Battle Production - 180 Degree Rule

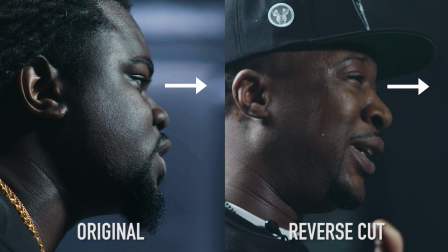Compromising the fluidity of a battle causes the audience's eyes to fight to follow the conversation, which is obviously what we do not want to happen. And there have been certain instances where it is okay to break the line of action. The most popular example I can think of is a battle between RemyD versus Pass. The reason you can break the line of action with that battle is because there was only one cameraman. Whenever you only have one cameraman, there is no 180-degree rule, there is no line of action. This is the exception to breaking that rule. As you can see, these two battlers move around a lot.
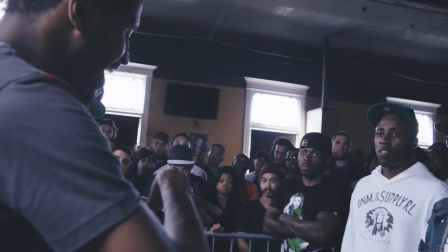They continuously change their line of sight in contrast to their opponents.
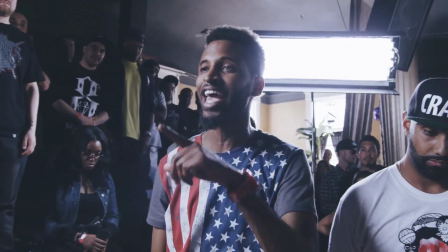However, since the single camera showed itself crossing the line of action, we are now within a new 180-degree plane.
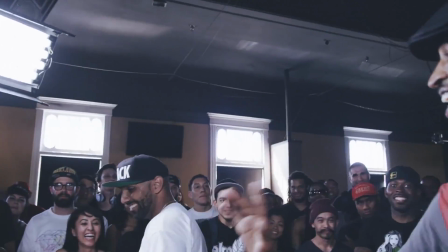Performing this crossing the line is allowed in productions with multiple angles, but it's risky.
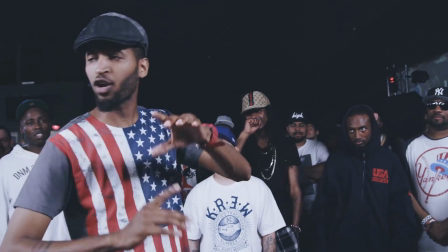Once the camera crosses the line, it must show itself crossing back to the original side to prevent a reverse cut. Now that you know what the rule is, I'm going to show you 2 clips. I want to see if you can identify which clip follows the 180-degree rule and which one does not. Clip number 1.
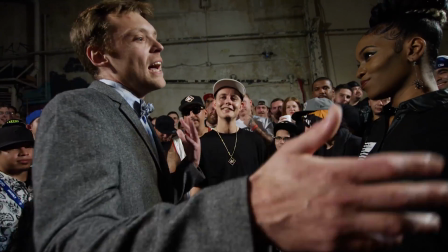Earlier I took a smaller dump like a Tonka truck. That was a lot of yuck, but that wasn't near as gross as when you pulled a Donald Trump.
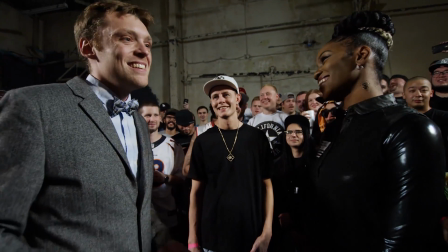Woo! Please try not to touch.
Clip number 2.
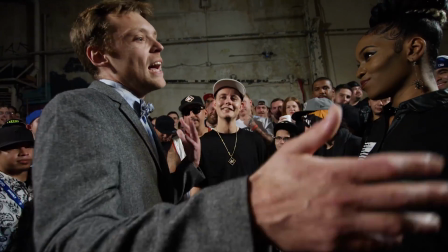Earlier I took a smaller dump like a Tonka truck. That was a lot of yuck, but that wasn't near as gross as when you pulled a Donald Trump.
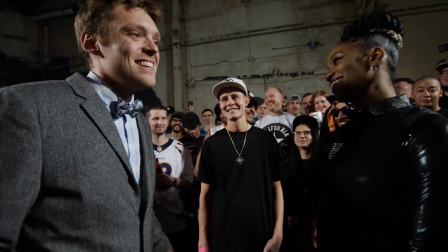Woo! Please try not to touch.
The answer was clip number 2.
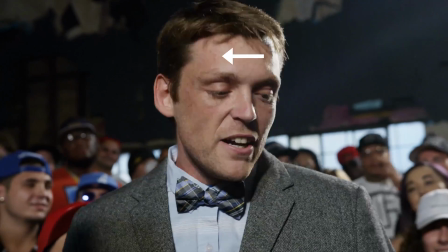Clip 1 showed the camera over the right shoulder of the right-oriented battler, which would place us on the wrong side of the line of action.
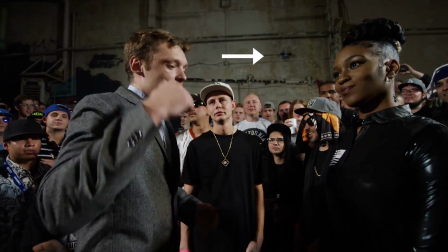Battler on the left should always be looking right to address their opponent, and vice versa.
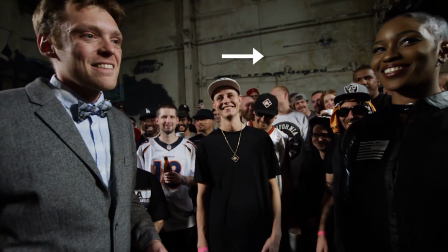That's about the easiest way to spot if the shot follows the 180-degree rule or not. But that about wraps it up. So thank you for watching this video. I hope you got a better understanding for the 180-degree rule and why we place cameras where they are during battle rap events and why we don't place them in other places. So if you have any idea of topics you want me to cover or any questions you want answered, please just leave a comment down below and I will see what I can do. Our social media and a link to every battle shown in this video is in the description. Hit like, subscribe, tell your family, tell your friends. And until next time, I will see you later. Bars over everything.